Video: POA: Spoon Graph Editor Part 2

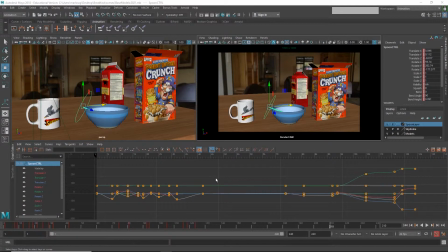4s
So now that we've fixed the Euler filter on our rotation, we can go back to editing the rest of the curves. So our translate y is our next curve.
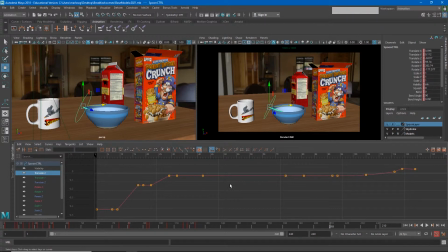14s
We've adjusted translate x, and although I may still make some changes to the end, let's go ahead and try our translate y to see if we can make this animation a little stronger overall. So what we're seeing is the same thing we saw on the bouncing ball. Our object traveling up in the air and then back down.
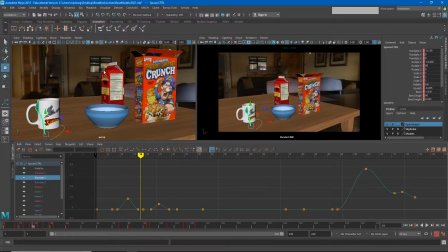33s
Now, if I were to create a motion trail for this, by going to visualization, by going to visualize, create editable motion trail,
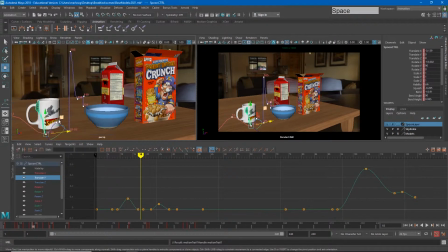46s
you'll see that the arcs for my spoon's jump are not very appealing.
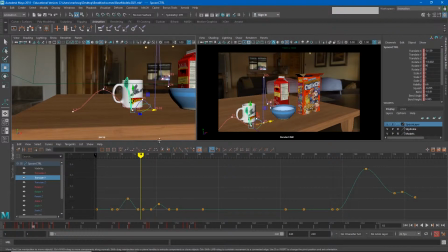53s
Like, they're very sine wave shaped instead of bell curve shaped. So let's go in here and break some of these tangents. So if I select these two and I click these two buttons, or this button, to break these tangents,
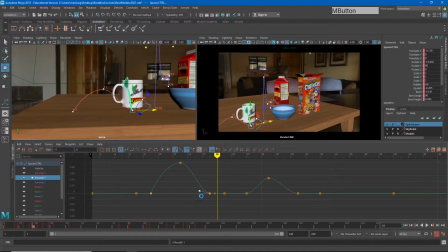72s
I can start getting a little bit of a better bell curve on that jump. Again, the reason this is important is because as my spoon is coming back down toward the ground, I don't want it to feel like it slows down before it hits the ground.
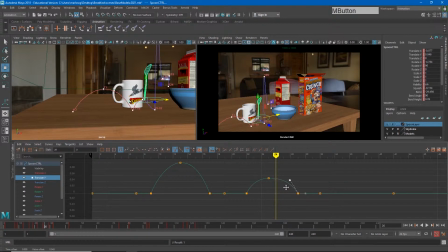90s
Its gravity is going to continue to pull on it, and it's going to hit the ground at whatever is the appropriate speed. So now this is going to feel a little bit more impactful.
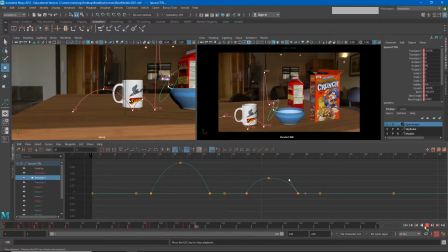103s
There we go. The same with this big jump and the landing inside of the bowl. So let's go here and look at this. I said earlier I wanted to have a lot of hang time. I wanted to feel like the spoon hangs up in the air for a long time on this jump.
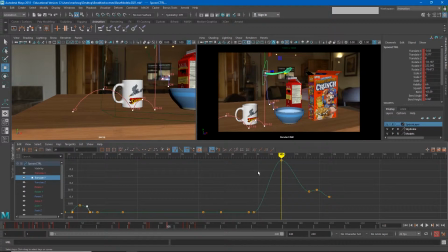122s
To do that, we have to make this bell curve kind of big. So I will grab this tangent and break it. And so now I want more flat area at the top of this curve and a sharper angles on the side.
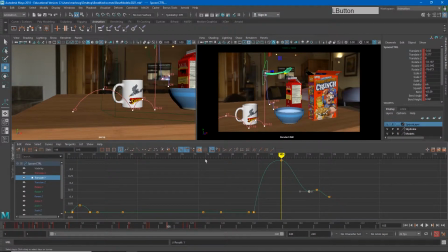142s
And so if I do that, I get a little bit of a sharper impact. The same here.
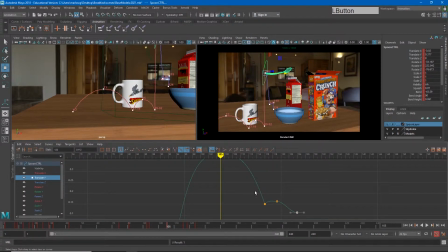156s
I'm going to add a little bit here, although I have a feeling I'm going to have to make some changes here in just a second to this. So let's see what that motion looks like now.
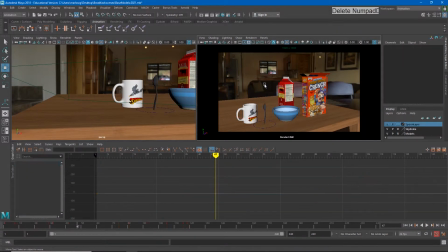171s
And I'm going to grab that and delete it so we don't have to see it.
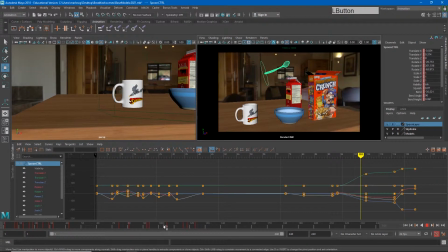184s
So that's looking better. It still feels like maybe it's up in the air a little too long and comes down a little slow right there. So that may just be a timing issue. So I'm going to highlight these keyframes and move them back a few. Just make that jump a little shorter.
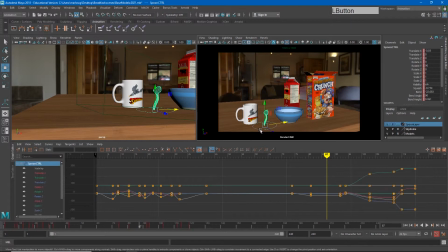205s
Now, I know by doing that, I likely messed up my translate y bell curve. So I can go in here now and adjust that. Make that a little bit better. The other thing to recognize is the spoon is falling a shorter distance
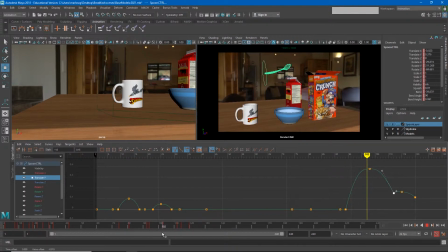225s
than it traveled going up because it's landing in the bowl and the bowl's a little higher. So there's a chance that the part where the spoon comes down should be a little faster on the timeline as well.
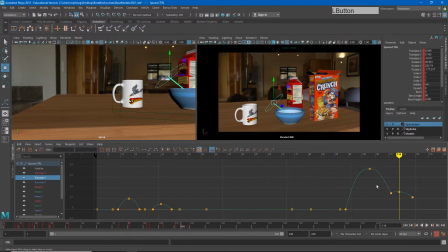239s
So I'm just going to grab these and maybe slide that back one more and see if that makes that a little more appropriate.